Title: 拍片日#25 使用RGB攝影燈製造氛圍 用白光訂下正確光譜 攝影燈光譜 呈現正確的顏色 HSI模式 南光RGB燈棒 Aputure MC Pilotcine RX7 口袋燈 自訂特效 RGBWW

Hi!My name is Kyle Ewan今天又要來跟你們分享一下拍片日常啊那我們今天呢我們要來拍攝這一個掃地機器人的分解因為它又壞掉了它連掃都沒有辦法掃所以我爸就說讓我把它分解來看一看到底看看有沒有辦法把它修好啊沒有辦法修好就分解好玩而已那我們今天從燈光開始今天燈光我想要來玩一下RGB有顏色的燈因為我手邊有八種不同的RGB設備所以有燈棒啊有像這樣口胎燈還有Aputure的MC所以我們今天就來玩一下色燈的部分那打燈的想法我想說用一支燈棒放在這一面牆壁上面然後往下照就是打亮這一面牆壁有某一個顏色那另外一面牆壁呢也是用一支燈棒然後往下照照看一樣的顏色或是不一樣的顏色正面前方我想要有一個柔和光線下來
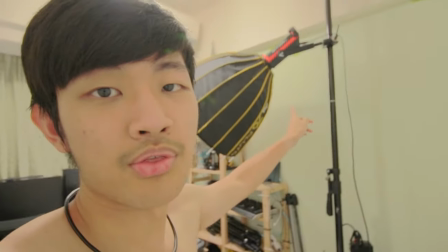0:50 我應該就是會用這個Aputure 300D Mark II然後加上這個柔光照直接從我前面這樣照過來就是把一個顏色定下來而不會有全部都是RGB顏色因為RGB的色譜跟正常的白光跟黃光的色就光譜不太一樣所以如果你只打色燈的話你顏色整個就是不正確就是你打出什麼顏色它只會顯現出什麼顏色但是你打白光黃光的話那光譜是完整的所以你所有顏色都會呈現所以我想要呈現正常的膚色所以就還是要打一盞白光過來那待會背景地板這邊我還會再放兩支燈棒就有點像是有點氛圍的感覺而不是像燈棒這種RGB的燈它就不是正常在生活裡面會看到的東西就不是自然界的光線所以你想要光線從下面出現你就讓它從下面出現沒有關係那我們主燈這樣子從頭上照下來那應該會比較斜一邊所以另外一邊就是比較陰影那我想要在陰影裡面多一點顏色在裡面所以我們會使用我們的四盞剩下來的RGB口袋燈
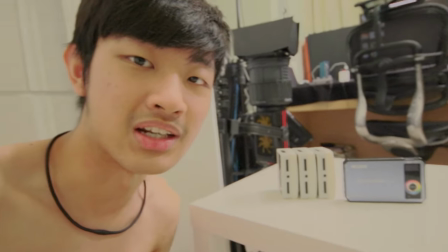1:57 那這個是Atom Cube RX-7那這還有三盞Aputure MC所以我們就看要過框嗎?過柔光幕讓一個柔和的光線這樣照過來還是呢 我們放不同的高度然後有不同的層次沒關係 我們待會再研究一下那我們就直接來架設我們的燈光吧
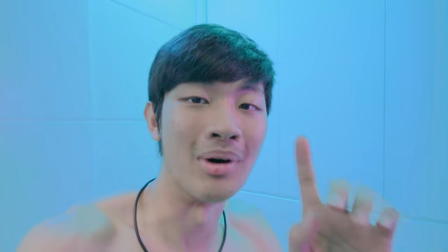2:16 OK 那我們燈光架設好了那我們把所有的RGB燈都派上用場
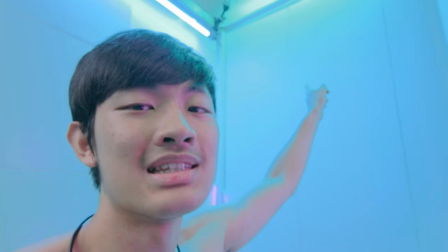2:21 上面兩支南光燈棒一個是140色相一個是170
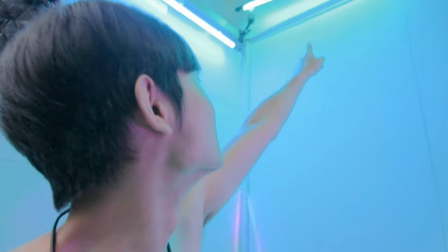2:26 比較稍微藍一點那個是稍微綠一點沒錯然後後面這個兩根大陸燈棒
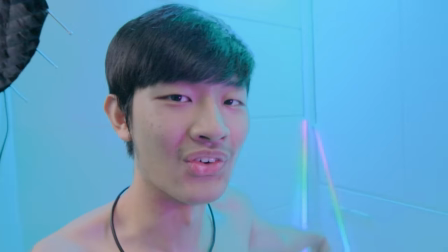2:33 我就讓它有點彩虹然後這樣跑馬燈看起來酷炫這樣
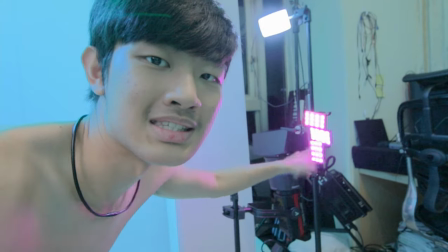2:37 那接下來這邊呢Aputure MC三盞我把它串成一個自訂特效
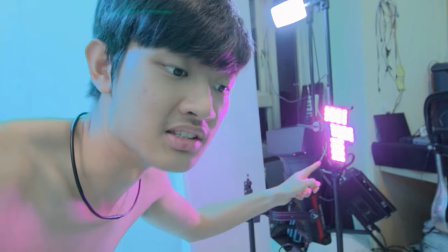2:43 就是它只有比較紫色跟紅色這種顏色就是跟這邊的顏色稍微做一點區別
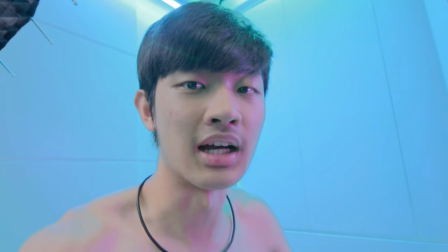2:50 但是色相也比較差別可能到紅色 甚至是黃色
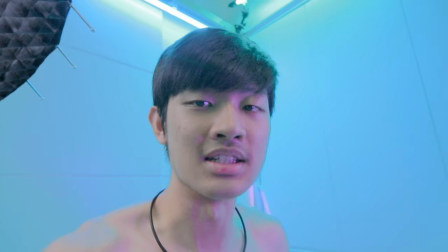2:55 那可能差別就太大對比太強就會有點不融合的感覺
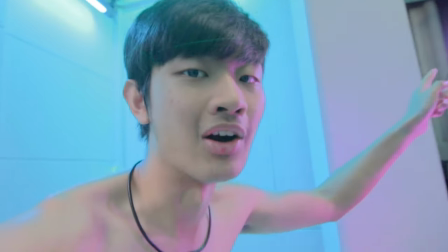3:00 所以有點紅紅紫紫的那上面那一盞RX7我是想說他拿來勾我人後面有一點輪廓
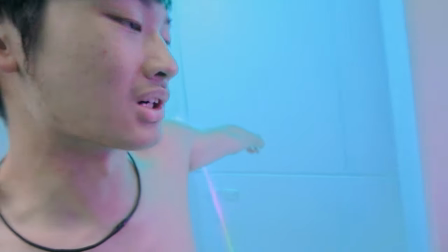3:08 然後剛好我這裡有一片板子剛好把它光線遮擋到所以不會照到後面的牆壁去把那邊的顏色稀釋掉
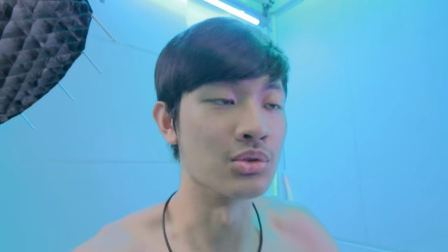3:16 我那邊的RX7是開一個定式特效所以它也是RGB的顏色在跑但是它的飽和度比較低
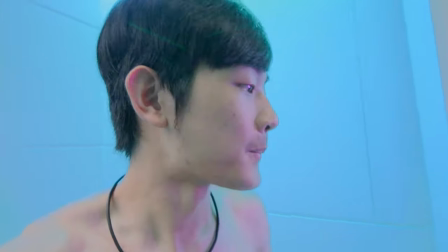3:24 就是單純就是勾輪廓而已啦好 那接下來我們就來架設攝影機吧
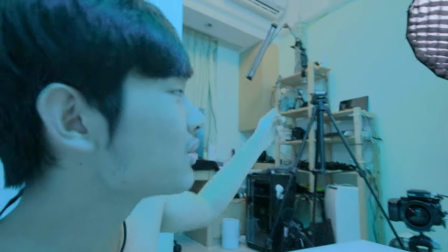3:33 OK 那我們的BMPCC攝影機就架好了那另外一隻腳架呢就是我待會也會把這一台攝影機架過去
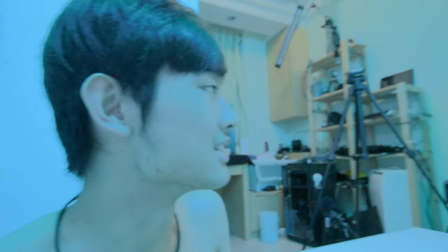3:39 就是我們要拍攝開始之前再把它架過去因為我們現在還要再分享那我們剛剛忘了說還有一個主光這一個算主光嗎
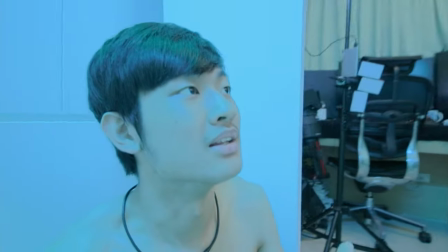3:47 就是它是把我正面打亮才有真實的顏色
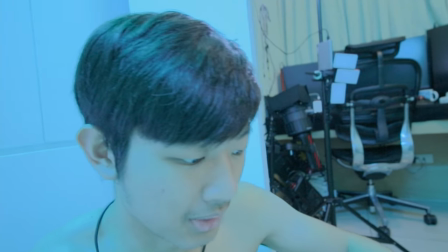3:51 我才有正常的膚色如果我把那一盞燈關掉喔 現在我們把它關關掉之後我整個臉就變藍色
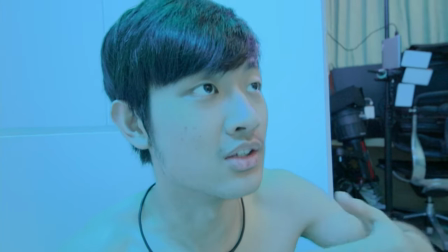3:58 看起來像阿凡達那我把燈打開之後就會變比較正常一點
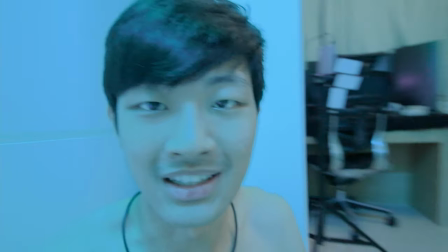4:03 就是看起來比較像人的膚色那我前面還特別加了風潮